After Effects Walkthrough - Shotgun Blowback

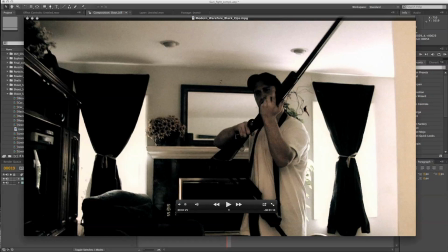0:00 Hey, what's going on YouTube? Today I'm going to show you guys how we achieved the shotgun blowback in my last Call of Duty Modern Warfare video.
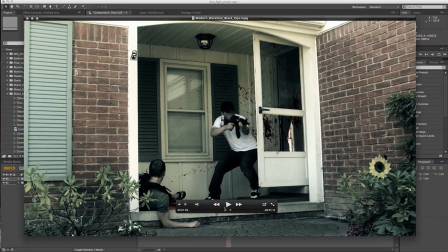0:10 Now this isn't going to be a click-for-click type tutorial.
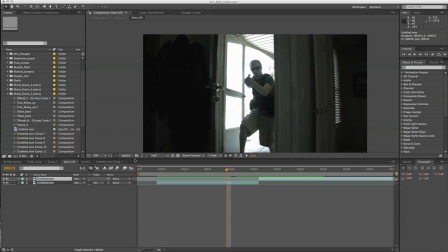0:15 It's going to be more of, you know, I'm going to show you the techniques that I used, and that way you can go through and you can do something similar yourself, but you know,
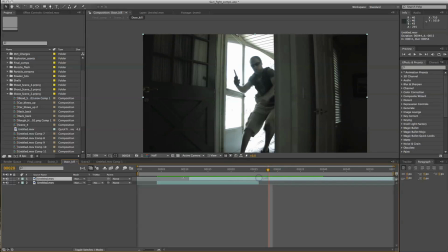0:25 add your own little twist to it. Right here, you'll see that we have a camera set up on a tripod.
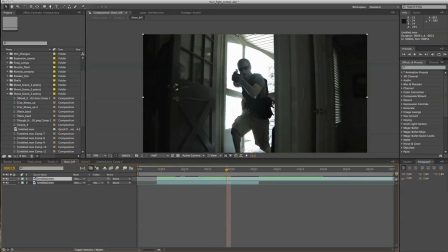0:32 He goes and kicks the door, and right away you can see that we have a guy with some hands grabbing onto the back of him. You can even see his foot right here. And we simulate a shot, and he goes and pulls him back.
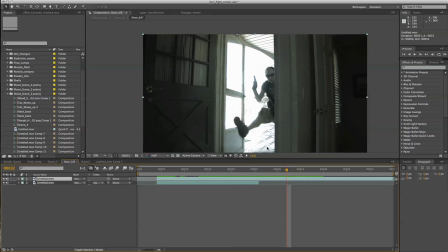0:46 And right away you can definitely see that we have a mattress sitting behind him. All of that's going to have to be removed to make this a believable shot.
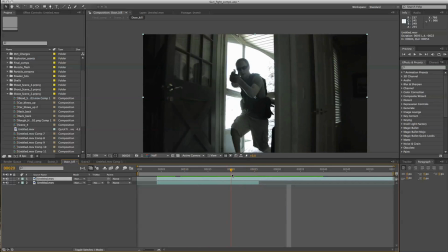0:54 Now the first thing that I noticed was that once he opens the door, you can kind of see him accelerating right around this area. And that I didn't want. I want it to be more of a jerk rather than a slow acceleration.
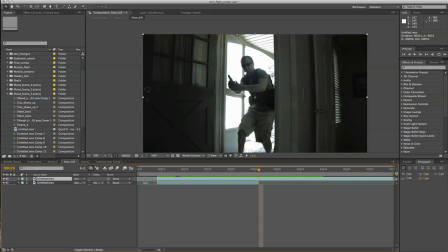1:08 So what I did is I made two copies of the clip. So I duplicated. So this way, it goes up from right here and then it just goes right to this.
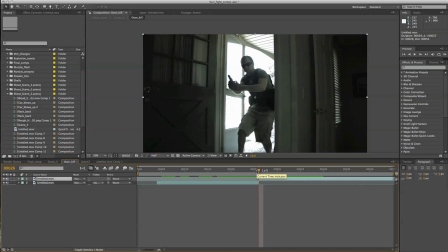1:21 You know, basically I'm cutting off a whole, like, a good 5 frames. That way just looks like a nice blast and he gets blown back.
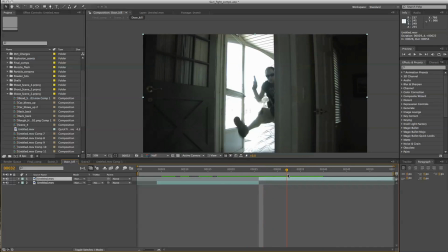1:30 There's no acceleration, which I believe makes it look a little bit more believable. Now, while I was shooting, I realized that I was going to need a clean plate, which is an actual shot
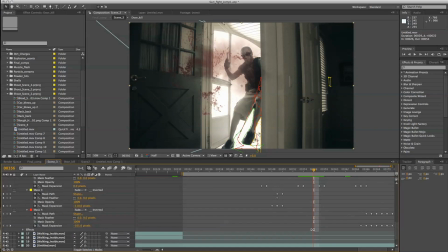1:43 video of the footage without anything in it. You know, no people, nothing going on in the background.
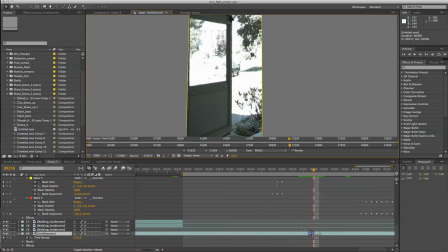1:53 And the way that I did this was I took a still frame when there was just nothing there. You can see that this is from the same angle, the camera was in the same view, and I just cut out
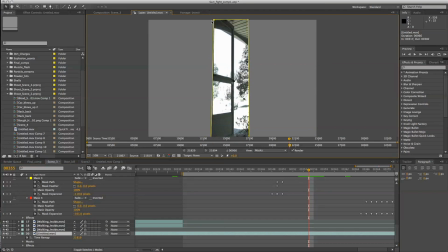2:14 the door with the mask. That way you're only seeing the outside.
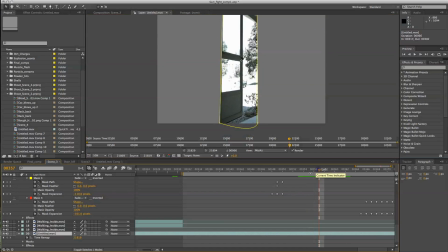2:20 So from there we start getting into a little bit more complicated area where
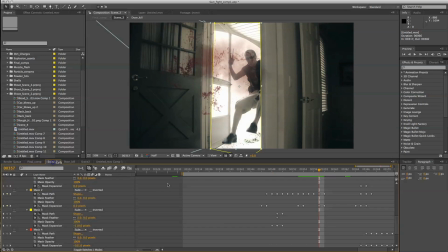2:26 we kind of had to go in and start masking things out. And that took a lot of time.
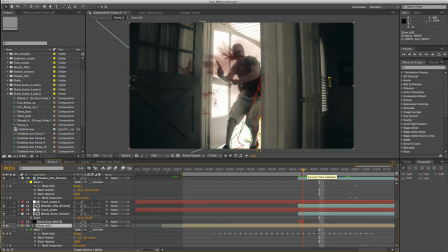2:34 But you can see that this is where things can get a little bit complicated and time consuming.
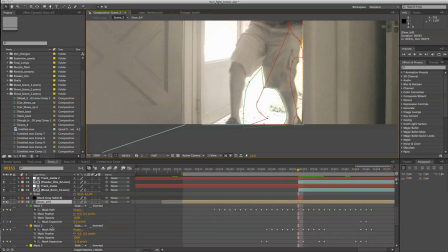2:41 But you see I have about 4 masks going on, and these are all just different areas.
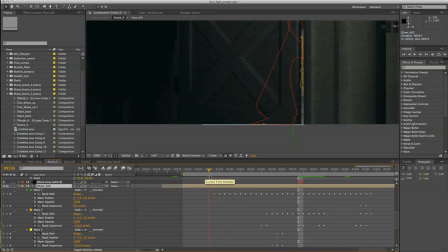2:47 And right when he walks, he goes and kicks the door. And right away you'll see these masks are here,
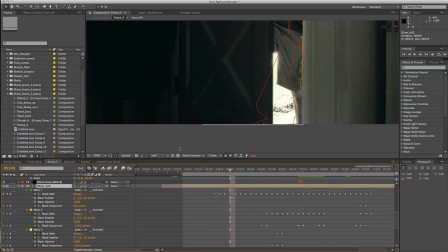2:54 but they're not applied because I have the mass expansion right here all the way down to -150 pixels. So they're there, but they're not doing anything. Right away we have the green mask, which is right here, mask 1, and that's masking out the inside of his legs.
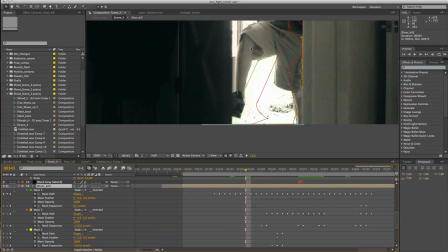3:14 So right now we're seeing everything from him kicking in the door except right here, because it's being cut out. And what it's showing is what's behind it, which is the actual clean slate that I showed you just a minute ago, where there's no mattress, there's no guy pulling them or anything like that.
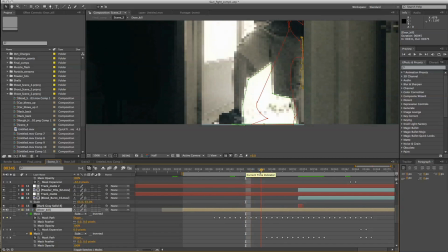3:34 That way you're getting a nice clean footage with nothing in the background.
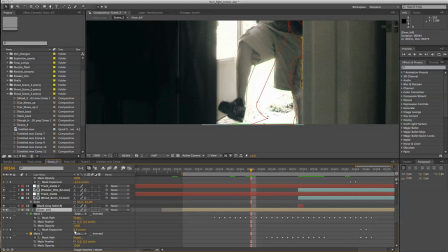3:40 If I take the expansion right here and go into negative, you'll see that right away, you'll see the mattress, you'll see all this stuff there that doesn't need to be there. So that's how we went through and achieved this shot.
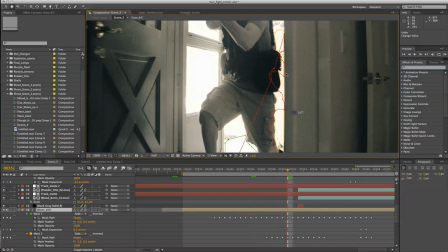3:56 Is that once you can see right now that right here the orange mask, once he starts moving forward, the orange mask is then applied.